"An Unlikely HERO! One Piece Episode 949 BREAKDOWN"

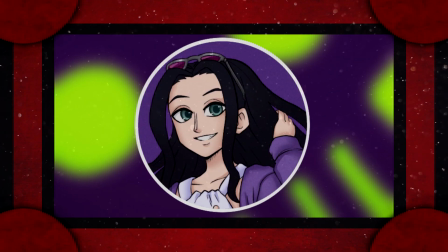Skippy here, and welcome to One Piece episode 949.
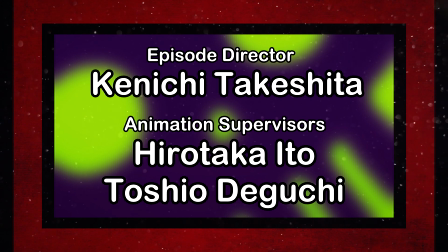Directed by Kenichi Takeshita and supervised by Toshio Deguchi and Hirotaka Ito.
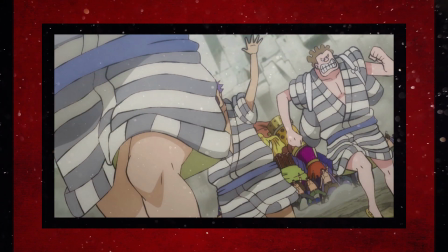With an extremely immersive board that kicks up tons of smoke and dust on top of really well-timed action animation that's filler at that,
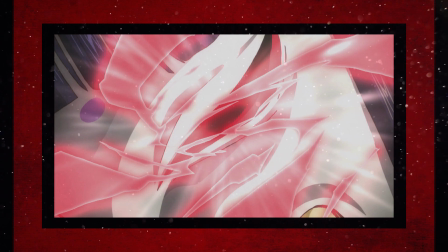Kenichi Takeshita looks to be heading towards another solid episode after he nailed Nakashima's board in
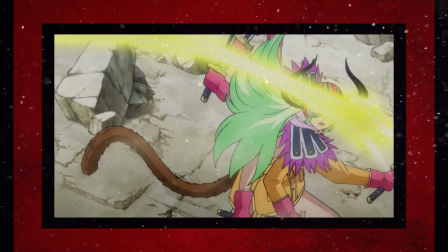935, by now looking to show off his true directorial power with strong key animators like Masahiro Kitazaki putting him further into the green.
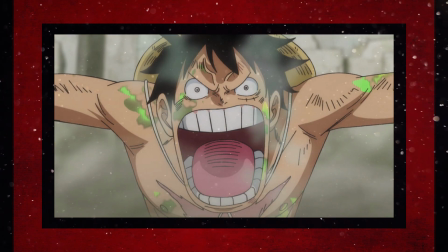With great help from the two supervisors this episode that is a bit of a different pairing than usual,
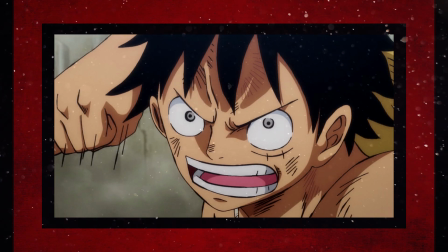with Toshio Deguchi's art looking surprisingly solid as well as setting a great precedent for what Ito will put on display,
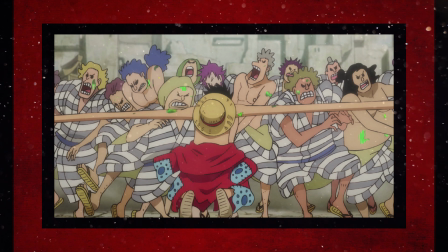this should be one solid all-around experience in hopefully every category that will do such a character-defining moment for Luffy justice.
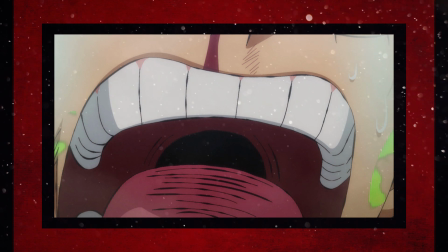I'm very eager to see Mayumi Tanaka nail his performance and then some, so will episode
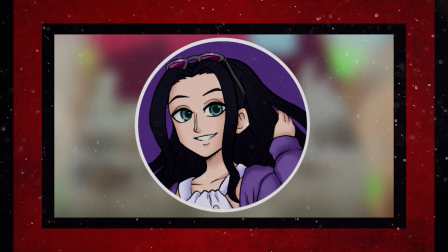949 end the Udon action off on a high note and serve as a great debut for Takeshita as a full episode director?
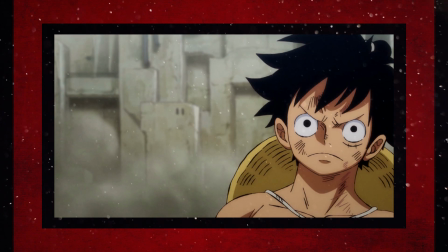Let's ready our speech and find out.
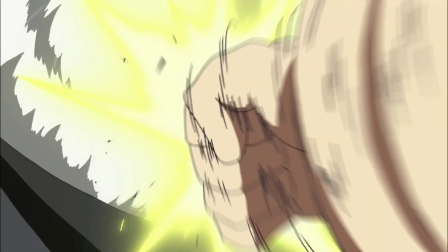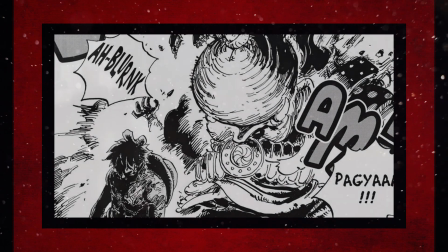This episode covers the remaining 12 pages of chapter 949, and the sheer frequency of filler within it is something that I expected,
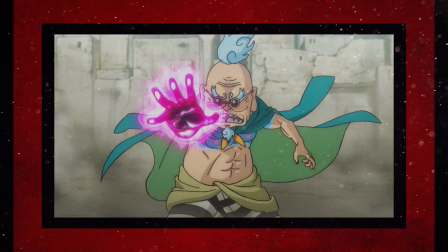meaning that it isn't all that much and is mostly just comprised of some extra fighting in the first half,
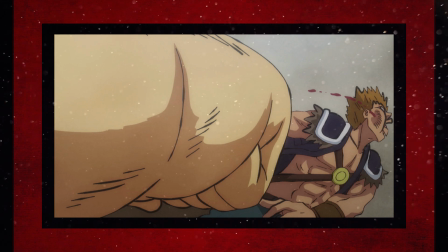but I think that's just about what it needed to properly portray the canon content.
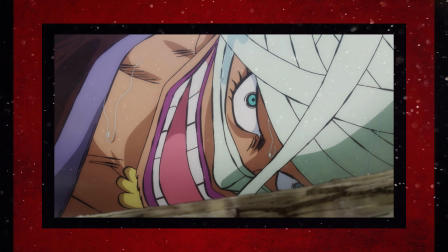Sure, while maybe a cutaway to something that's likely going to be fillerized within the next few episodes might have helped out the slower parts of it,
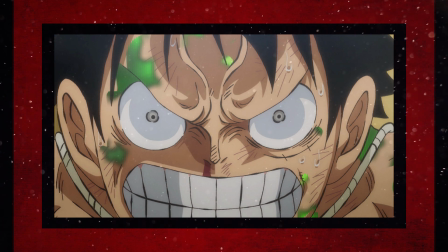but the room that the canon content is allowed makes it so the voice acting on display can show off in spite of that in tandem with the
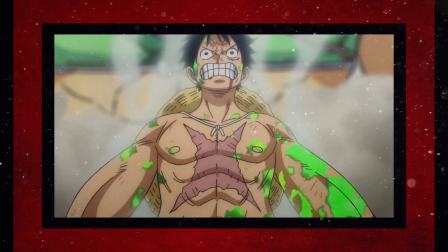music placement, to create a pretty powerful feeling for Luffy's big scene that genuinely had me welling up a bit.
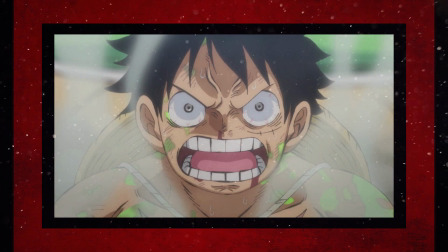It's not all perfect naturally, as there's definitely a bug or two with the storyboard that I think brings it down a notch, and we'll of course get to that,
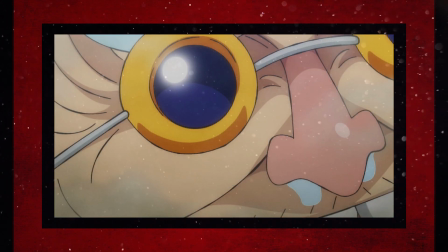but there is still a heart at the core of everything in form of the emotional speech that Luffy gives that I'm glad it was
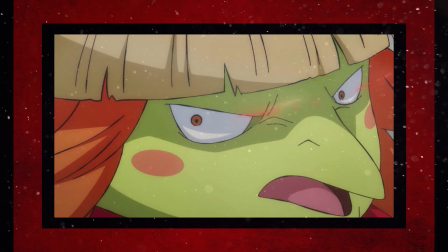as well done as it is, given that Takeshita is rather new to the series.
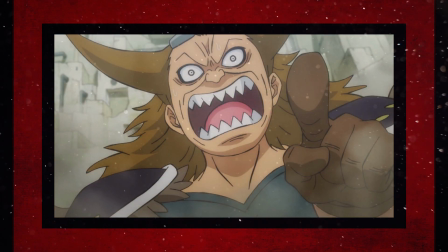Sometimes it may feel like a pretty dense episode since there's only a tinge of action filler and it only really focuses on a certain plot point,
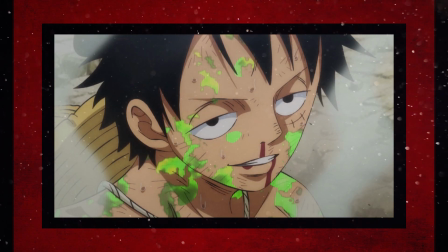but I can't say I was let down when it comes to bringing such a cherished and moving scene for me to life,
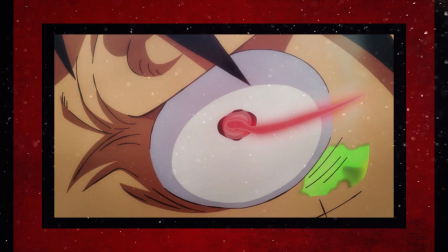barring the overall storyboard that acts as both its strength and its weakness.
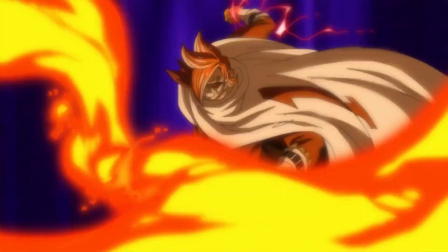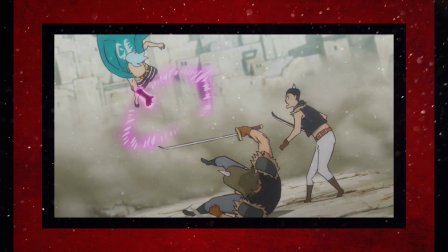While Takeshita's board is absolutely packed full of what the preview teased, with the large scale of Udon being taken into consideration during fights to make them more dynamic,
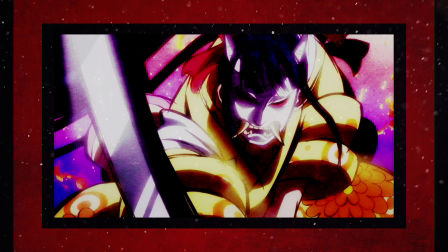and there's just a really cool sense of vibrance as far as making a character's splash page goes.
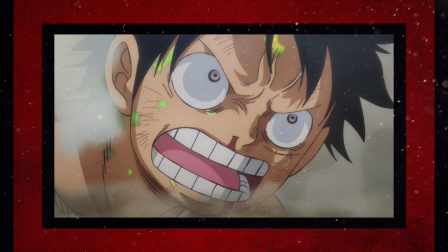But I think it sadly fumbles a bit when the speech rears its head and it feels like the board is for some reason creatively limited.
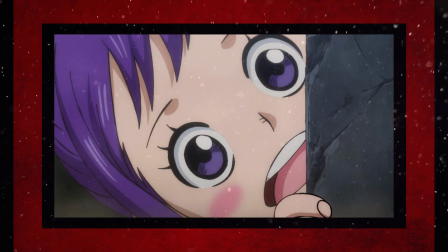There's no doubt that when dealing with denser content, no matter how important it may be, you're going to run into some limitations as to what you can really do.
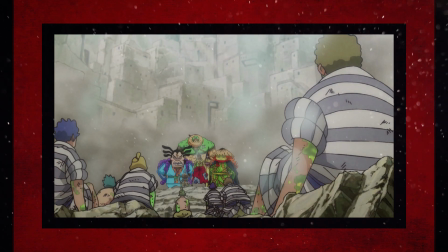But it does kinda suck when a speech that I think was pretty well directed and adapted to begin with
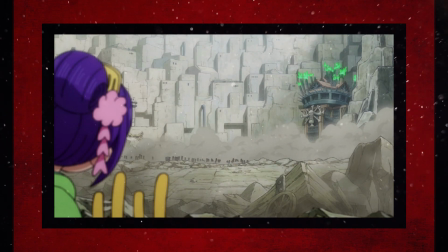is brought down a peg thanks to a handful of repeated shots on the board that are good in isolation,
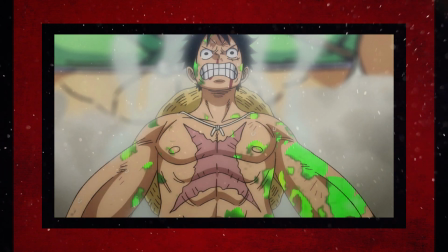but serve to really take you out of the experience when you notice just how much they're being reused.
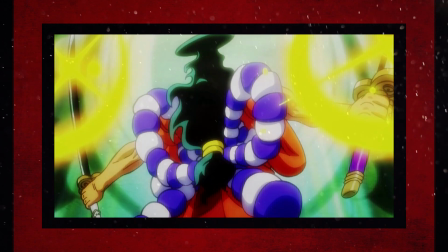It's not a deal breaker in any way, and there's still quite a bit of stuff surrounding it that makes the board solid all in all,
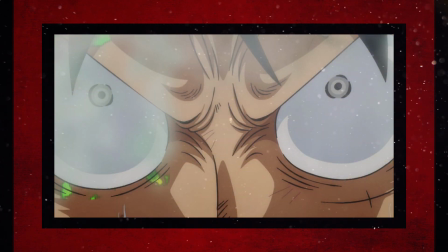but it does sadly shrink the scale of the moment for me enough to make note of it regardless.
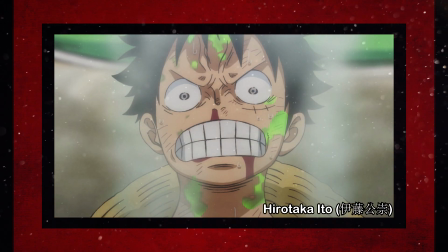Thankfully though, Hirotaka Ito's three-dimensional corrections that enhance every expression with extremely cooled
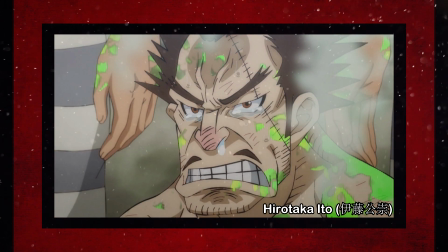very line art are in full force even in the somewhat ho-hum sections of the episode's second half.
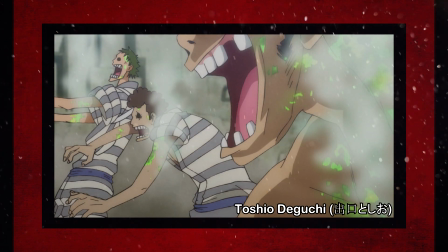And Toshio Deguchi is surprisingly inoffensive as we expected from the preview, with his style birds from being able to draw absurdly fast fitting quite well with the expressions needed.
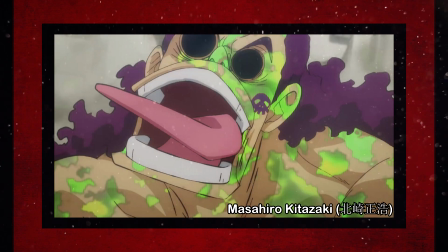When topped all off with the anticipated action from Masahiro Kitazaki,
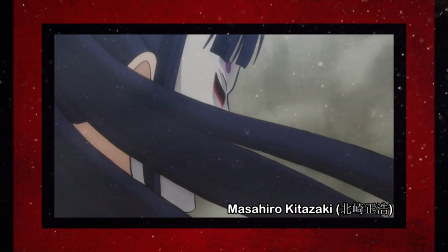that stands its ground as the animation highlight of the episode thanks to his movement and timing that makes what is simpler animation and design very powerful,
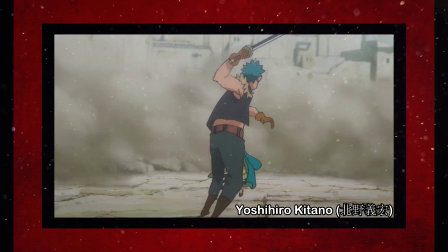as well as the presumed work from Sailor Moon alumni Yoshihiro Kitano that excels at executing the board and being smooth at the same time.
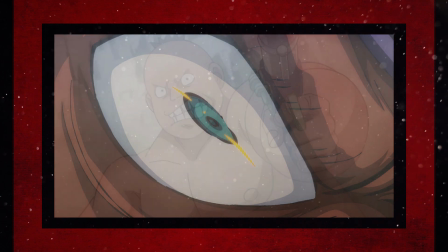949 ends up being a pretty solid outing all things considered, even with its problems at deck.